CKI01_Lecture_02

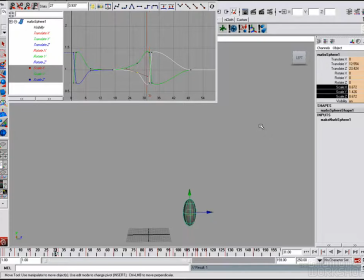(20:44)
All right, now there's our last little bit of contrast. Okay. Now one other thing we need to do is now we do want to do a little bit of rotating in X, because
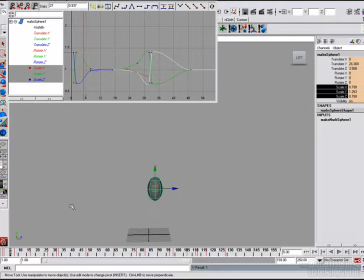(21:01)
it's stretching in Y, but it's stretching due vertically but moving in space a little bit, translate Z. So we do want to give it a little bit of rotation. The rotation here is good, but if we go to this next one, if we just do a little bit of rotate X, now we're going to really get the feeling that the ball is being directional.
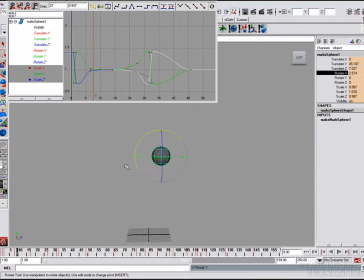(21:19)
Okay, so now it's going to find its shape, and we want to do the same thing on the other end, but the opposite way. Okay, so now we get the feeling that it's really moving in a directional manner. Okay, so let's just take a quick look. Okay, so that's kind of the idea.
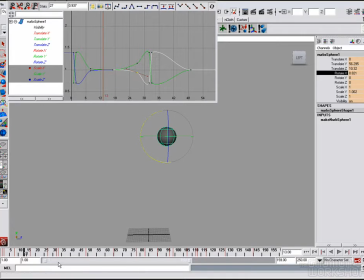(21:39)
Okay, so now what we're going to want to do is we're going to want to take this concept and lessen it ooh boy. Okay, so the reason the timeline turned red was I've selected everything, and that's a means of copying and pasting groups of keys, which we'll get into a little bit later.
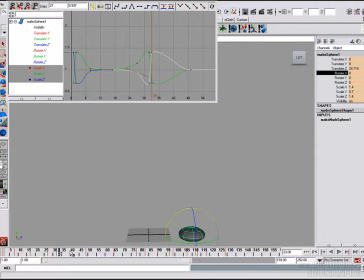(21:56)
All right, it's really helpful. Okay, so now what we're going to want to do is, we notice as the ball bounces lower and lower, then the squash and stretch is going to become less and less, because the forces of gravity and impact are going to be less and less. So we want to let's just start with the scale.
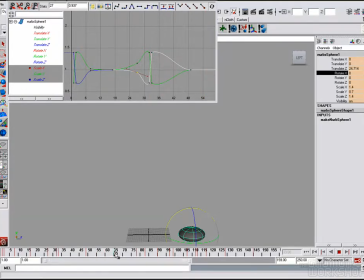(22:12)
We'll take this here at 33, drag it to the next one, which I think is here, and key this, right? I think that's this one. Yep, that's about right. And then the next time it's on the ground that's at 91.
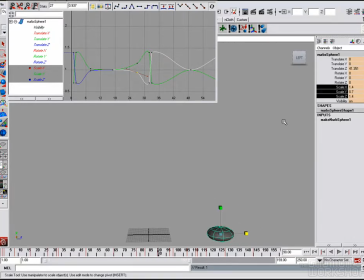(22:28)
So we want to take this, 90. Key selected, etc., etc. So, but what we also want to do is we want to get that contrast in there, right? So we can take this 32, drag it to 34, right?
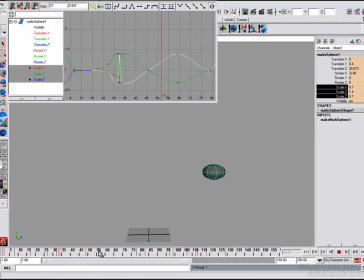(22:48)
Because it's going to stretch there as well. Key selected, then drag it, then take this middle mouse, drag it to here. Oops, I'm sorry, I hit S. I don't want to do that because I don't want to key the other values. Control Z to change it. So again, from here, middle mouse drag to 64.
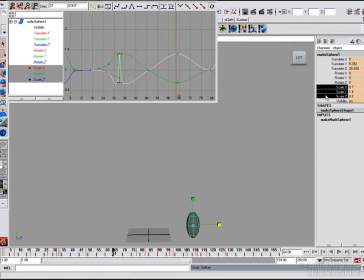(23:05)
I said middle mouse drag to 64. Right click on that, and we're just keying the scale just to get this. Now, I'm going to do the same thing. Let me just double check to make sure it all makes sense. So yeah, you see how as we toggle through these, we're getting the same sense of contrast here.
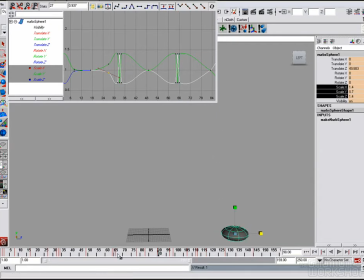(23:25)
And then the next one is going to be at 90. So we want to take this to there. It's a little bit tedious, but boy, it's a lot easier than drawing it, that's for sure. All right. Okay, so we've got our basic elements there, and now we're going to mess with the scale to get the sense of the lessening impact.